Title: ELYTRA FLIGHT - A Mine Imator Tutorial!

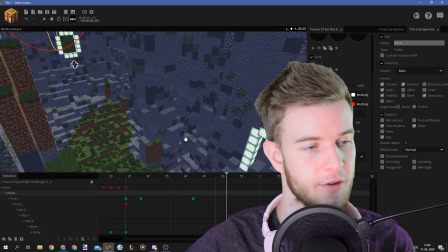(4:16)
But it would be a whole lot easier if you could just customize the curve.
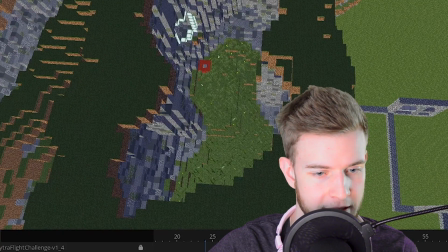(4:18)
Okay, so first of all, it's gonna go left, far left, I mean right, and to about 154 all the way down there.
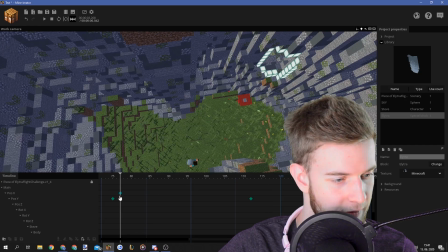(4:27)
He goes through this and makes a turn. Oop, too fast. What I can do to help myself, which I will, is use the main. That is, I keep looking at this. This is not the camera. This is the camera. I'm dogging you guys.
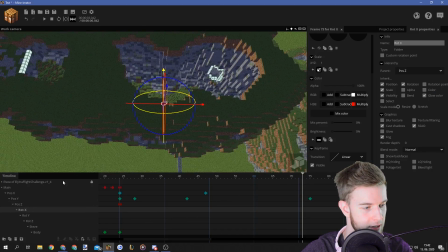(4:39)
If you take a look at the position axes, well, you're down there. So position X, for an example, it's got an off rotation point. But rotation ones don't because they're parented after the position and the rotation point remains the same. That is why I put rotation below position so I can do that later on. Put this back a little bit, you know, so it slows down.
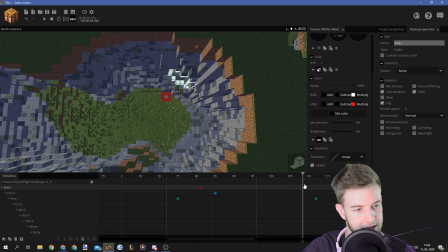(4:56)
Move forwards. By the time it gets through this thing, I can just adjust it back.
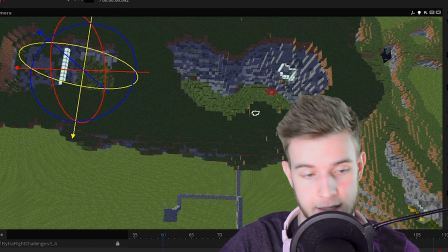(5:01)
See? Everything is still overlapped. Everything works fine. Mine-imator.
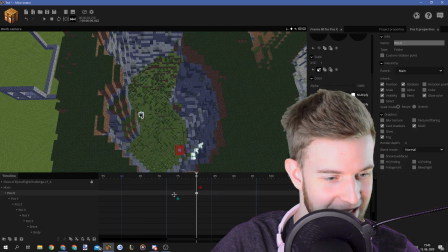(5:08)
It's too intense. The turn here is too intense. Let's put this back so the transition starts sooner.
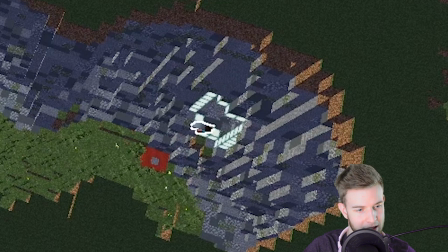(5:13)
Put it out like that. Maybe it's gonna help. It's going through. He's not the best of the flyers, okay?
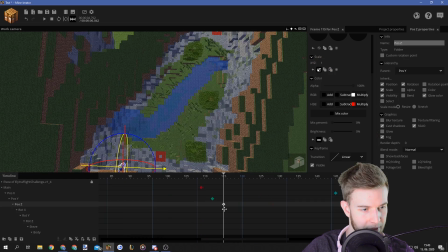(5:19)
He doesn't have to go through the very middle of it. Put this back a little bit because I want him to turn sooner.
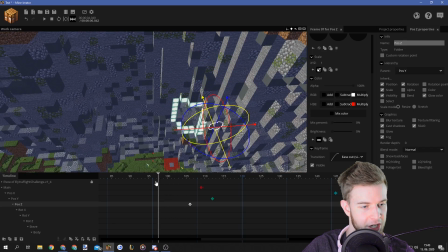(5:24)
Now, of course, I gotta adjust all of this, so...
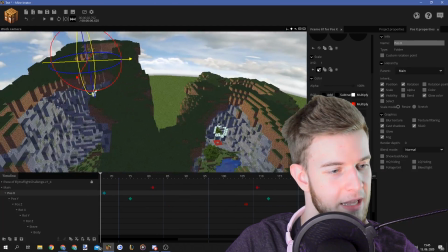(5:31)
like this. Almost through the blocks, but not. Does it go through this one as well, or am I gonna have to adjust? Nope.
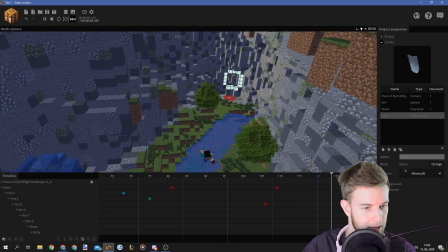(5:37)
Fine. Perfect. Through this, slowly going down. He is flying, okay?
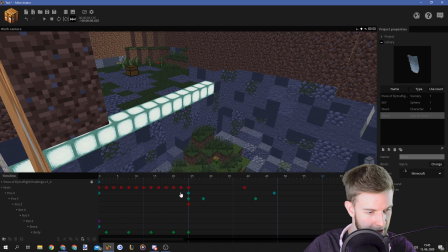(5:43)
This is fine. Now all we gotta do is mess with the rotations. Rotation X. This is the yellow one, okay.
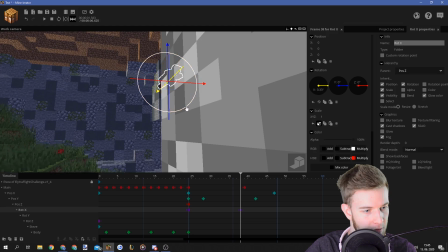(5:50)
Till this point, I want him to be going straight down. Also, it's gonna help.
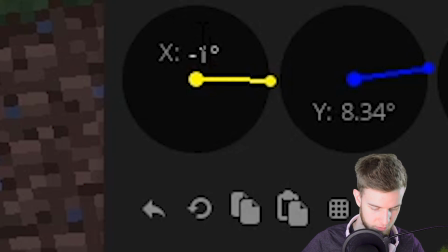(5:55)
You know what's gonna help? Take one of the arms. Minus 180. So I know exactly where it's pointing.
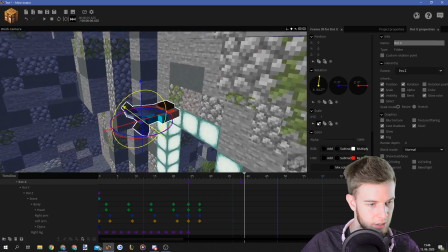(6:00)
And the body as well. There we go. And the head. Animate the rotation properly. So as you see, the rotation was not nearly enough.
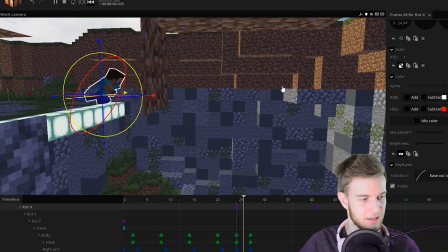(6:06)
That's why. Do I add an ease out here? Looks pretty nice to me, actually.
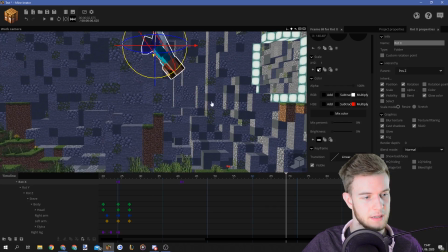(6:12)
When he's going in that direction, I kind of want him to go a little bit upwards.
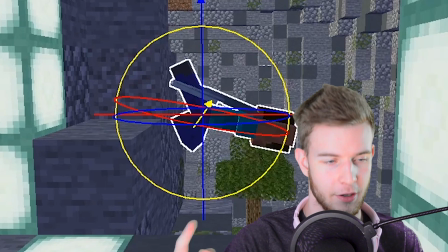(6:18)
Till this point, he's gonna have to go face a little bit downwards. You gotta imagine he's already turned, which I'm gonna do later, but for now I'm doing this.
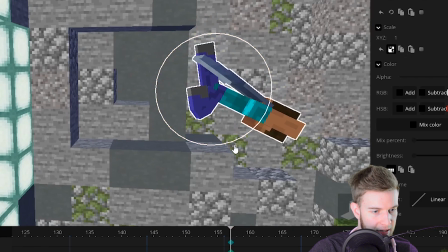(6:25)
By the time he gets there, I think it's fine, actually, because I want to add something. Let's the rotation Y. Ooh, but now they're being affected by each other.
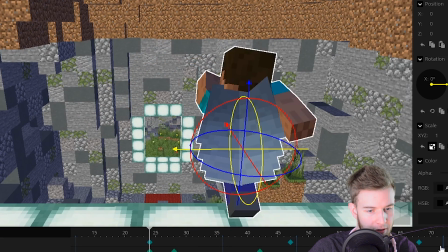(6:34)
Ah, that's gonna be the problem now. Let's do this for starters, and then let's fix it by going into the other direction.
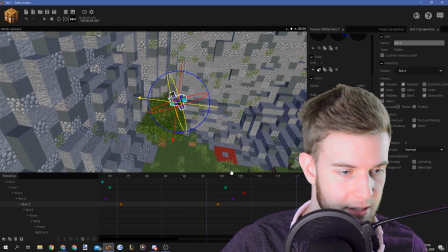(6:46)
Like this. I still have to rotate him around. Don't worry, I'm still thinking about that. And by the end here, he would adjust.
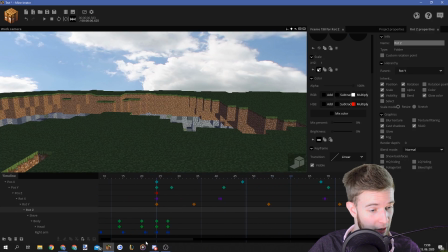(6:53)
Now, last thing is rotation Z. I hope it's the right one. Otherwise, I'm just gonna improvise and use all three of them.
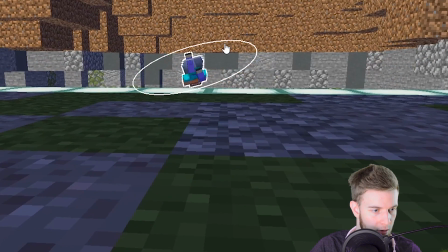(6:58)
I just wanna fix it. Maybe tilt him down already here. Let's see how this looks.
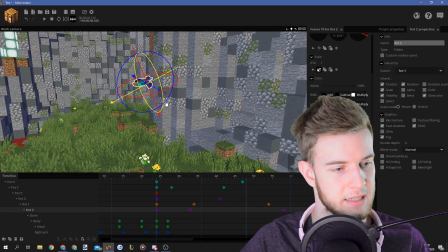(7:04)
Maybe even a little upwards, because I can adjust all three of these here.
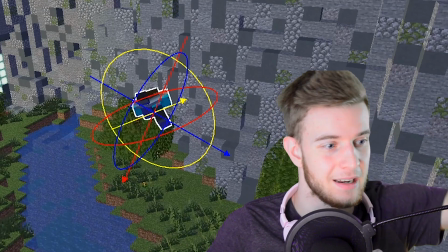(7:08)
If he starts to tilt and the motion is already done and he's not really turning, he should not be tilting. Try to get the aerodynamics correct. I mean, you got a feeling, I guess.
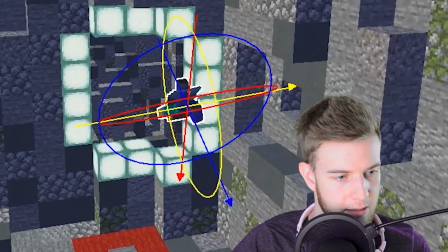(7:18)
It's like a frisbee. Just like that. And then, raise it up a little bit.
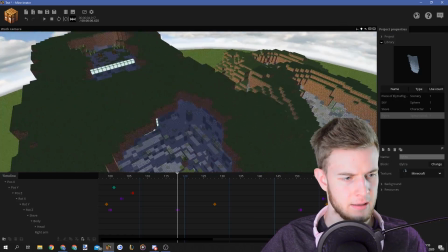(7:23)
Let's take a look at the entire course.
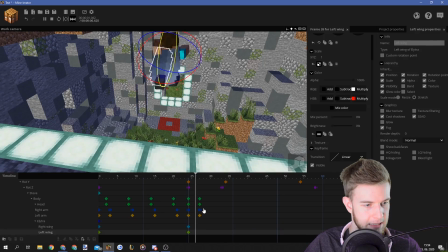(7:30)
Looks okay. The wings. I want to animate the wings. As he takes off, both of the wings would spread out.
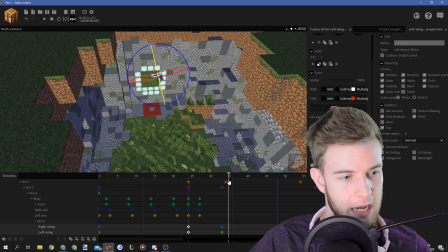(7:36)
So the wings open up. Ooh, messages again. Why am I so popular all of a sudden? And maybe even, like, as he's flying, maybe even adjust individual wings.
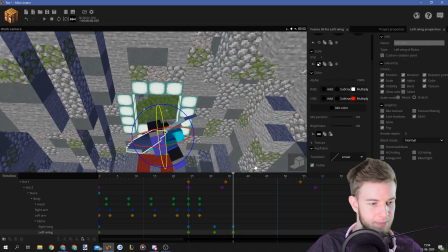(7:44)
Like, this could go up, this could go down, trying to catch his balance. And then as he goes in this direction, it's right the other way around. Physics working on him. If you want, oh, missed opportunity. I could have made him, like, wobble a little bit and catch himself as he just jumps off the cliff.
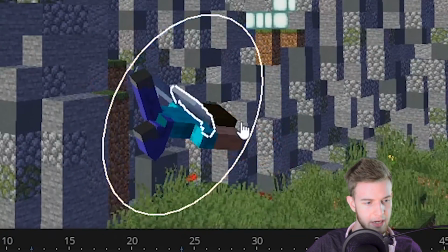(8:00)
That would be pretty sick. As they come to this point, the wings are going in this direction because he's gonna make a turn like that.
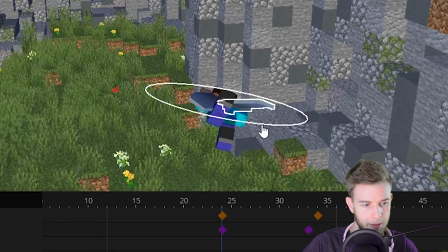(8:08)
Bring them in a little bit because he's slowing down now.
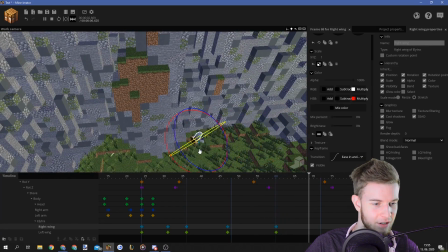(8:11)
This part kind of seems awkward because he stays here for a very long time and just makes this sudden turn.
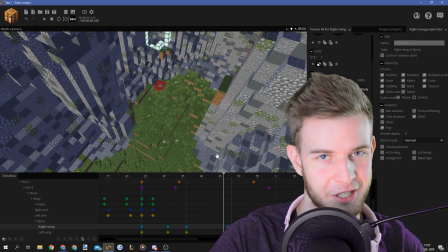(8:17)
And when you're gonna make your animation, you're gonna polish that more.
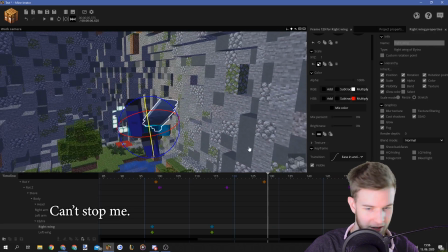(8:22)
Man, makes me want to put some adventurous music on, because this feels like, stuff is happening.
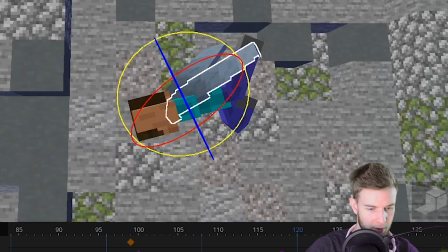(8:28)
We're doing something interesting, Maybe raise up, because he's going straight down.
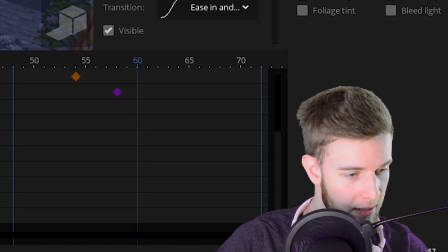(8:33)
And the last thing to animate is his body, which at this point, I'm not even sure how I do myself. So let's see. If he moves his body, the whole elytra turns, which means he's gonna...
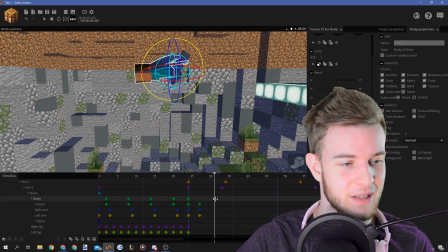(8:43)
It's not gonna be pretty if he would do that in real life. So let's try to keep his body relatively straight.
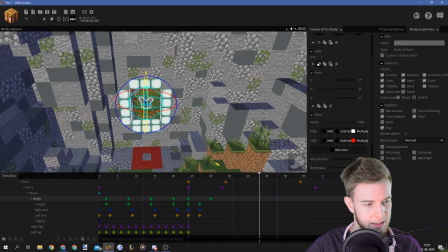(8:49)
But for an example, if you want to fix something like this, I want his body to be turned upwards a little more.
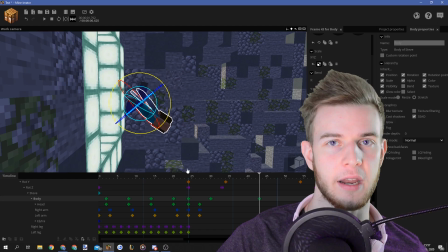(8:56)
You try to fix the motion with the rotation of the body, with the rotation and the bend of the body, because by that you are... Jesus, my eyebrows are falling into my eyes. How's that even possible? So, Jesus Christ. I could see them right here.
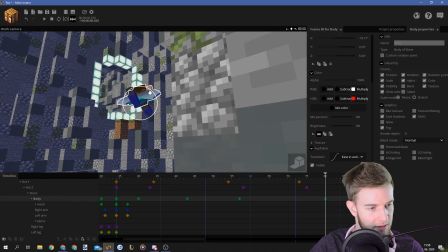(9:11)
And at this point, let's add some overlapping action to this as well, because he's still trying to get through that hole.
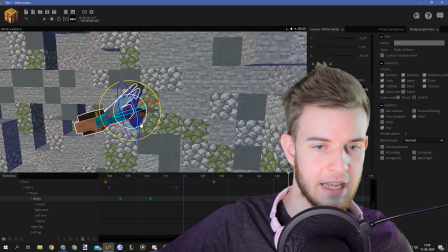(9:17)
Just like in Minecraft, when you turn left, it takes a while for that left to actually kick in.
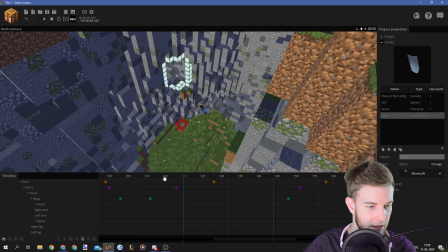(9:22)
So let's just see what the body did here, because this part, I don't like this part.
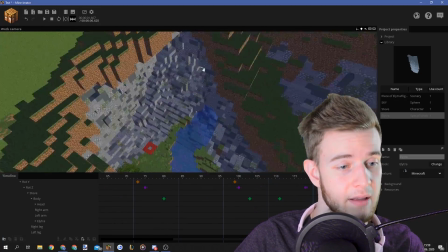(9:28)
Still not the best, but the part at the end works. Again, should have taken more time for this part. My bad completely. Okay, I've reset my camera like 4 times now. I think this is gonna be the final clip, hopefully.
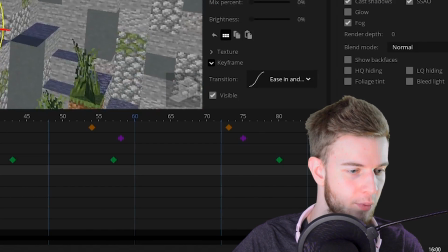(9:40)
Okay, yeah, the head should be fine. When he takes off, he probably wants to be looking at where he's flying, otherwise he's gonna die.
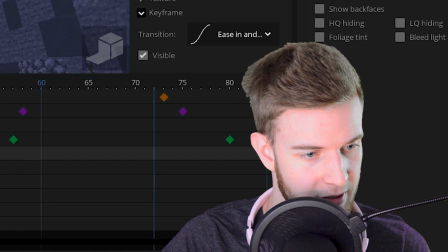(9:47)
And as far as I know, he doesn't have echolocation or any superhuman abilities, so he has to see what he's doing.
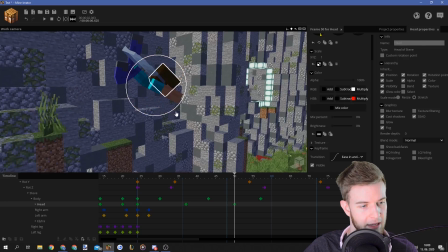(9:53)
That instantly feels way better, actually, because like the head is almost like a guideline at this point.
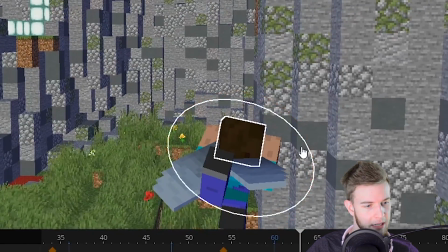(9:58)
Maybe I could make him look at that thing. I don't think there's any quick head motion in this case, because because he's still trying to fly, which is a delicate activity, I'm guessing.
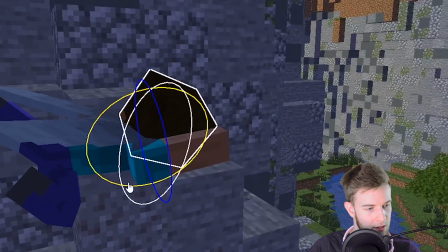(10:09)
What happens here though? He's a bit curious and he wants to see what's behind the edge, so he's tilting his head already.
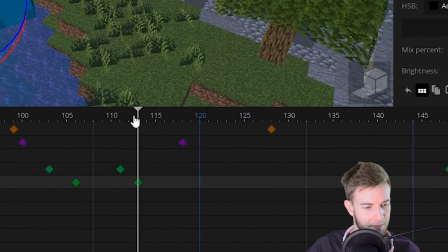(10:15)
And then at this point, I think the head can stay the same. And then till this point, he's just gonna keep his eyes on the prize.
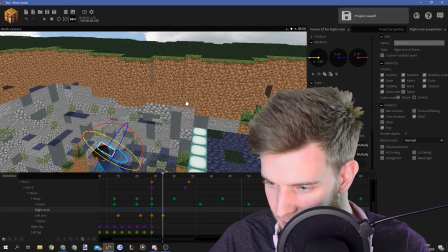(10:22)
I don't know what to do with the head and the legs though. That's the most tricky part. He jumped down, catch his balance or something.
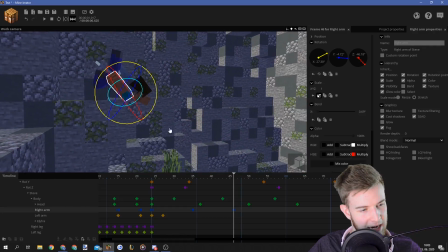(10:29)
Move his arms out, and as he gets down here, put his arm down, because he still wants to be catching the balance thing, and turn it like this.
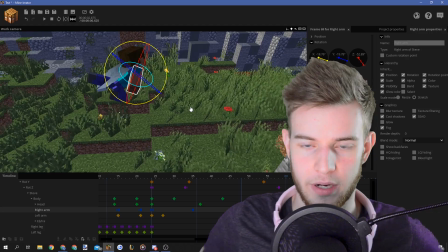(10:37)
Put his arm out like this. When he makes the turn, he kind of almost stops and goes the other way. So if he puts his arms out, maybe he can steer with his body is what I mean.
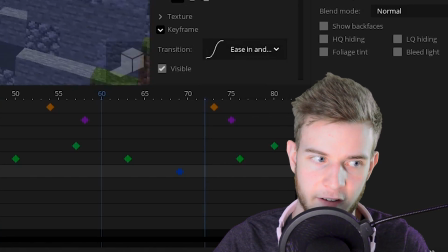(10:46)
Maybe I can make that work still. Maybe I can fix it with body position. I'm not sure.
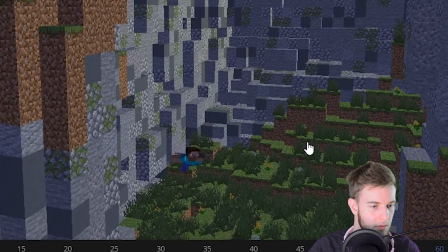(10:51)
I know I messed up here, but maybe I can fix it. It kind of does look like it's impacting the way he's flying.
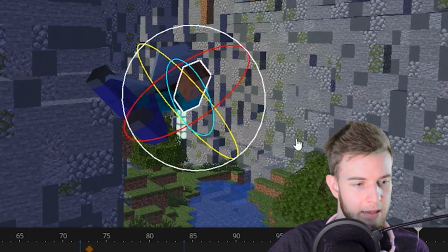(10:58)
So he extends his arm out because he wants to make the turn. I'm making him steer, okay? Don't judge me. I'm trying to explain. It's hard to explain. You try doing it. It's easier to watch the video.
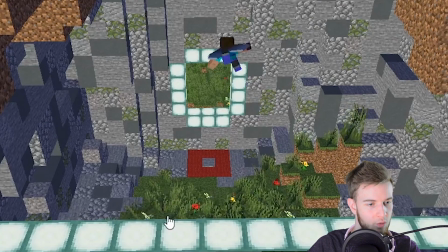(11:09)
I made him steer with his arms. So as he jumps, it does look like he's still catching himself.
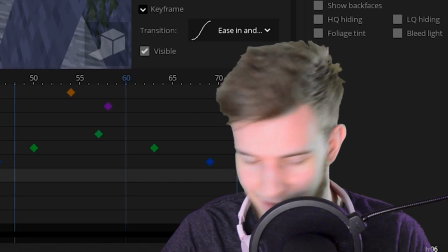(11:15)
I gotta pat myself on the back. That was pretty nice. I don't think it's gonna be the last time I reset my camera because I'm already at 6 minutes.
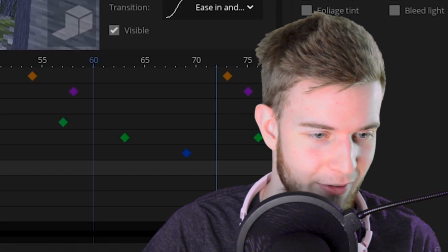(11:21)
I gotta do it every 10 minutes.
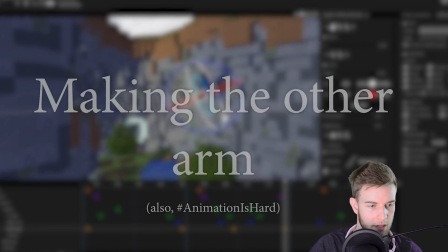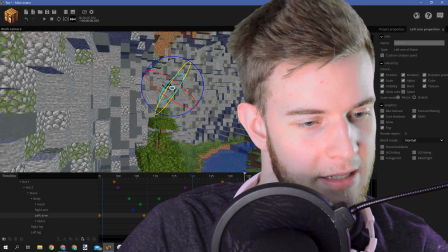(11:28)
Yeah, it looks smooth, even though there's a bump there that nobody's gonna notice. My animations have so many flaws, I just get creative by hiding them.
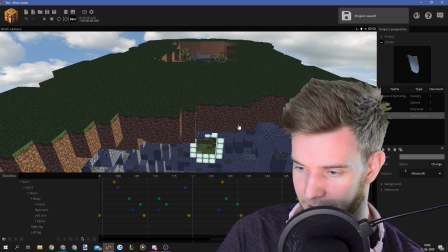(11:36)
My animations have a ton of flaws, you just don't see them. Final thing, we're gonna end up with the legs, end off with the legs.
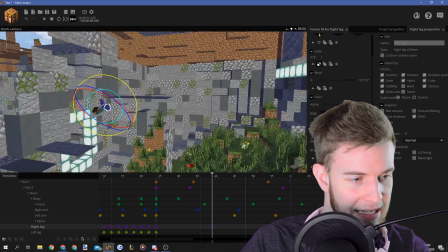(11:43)
For these, I really have no idea what to do. So I guess just uncontrollably waving and trying to get control.
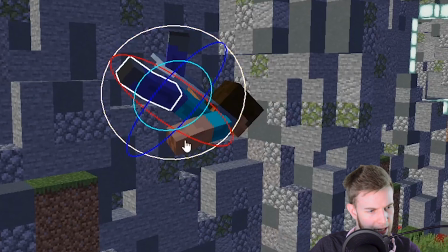(11:50)
This one to be going there. Oh yeah, you can also steer with the legs. Look, if I do this, it kind of feels like he's steering in that direction.
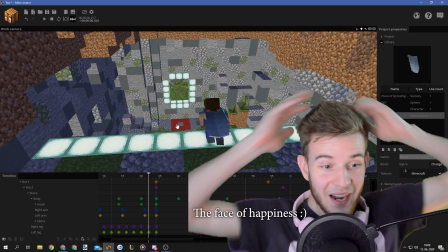(11:57)
Yeah. Bro, this actually looks better than I thought.
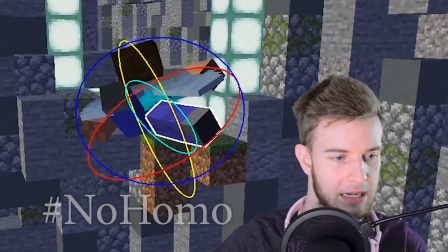(12:04)
Congratulations! So you can't be holding your legs out like that all the time, so... because your muscle starts hurting.
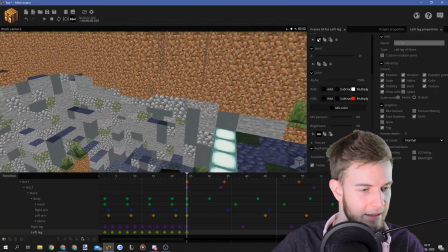(12:10)
Consider everything, man. Just like it's an actual real-life thing. Last leg, and then I consider this animation finished, and I'm done with this. But I gotta reset my camera again, Jesus Christ. Sing the audio. I got separate audios from my camera and from my PC.
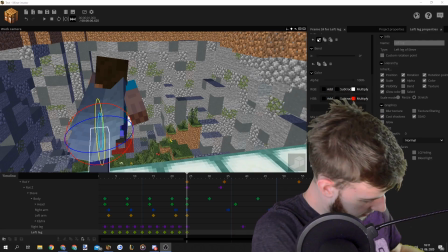(12:25)
This should be the last time.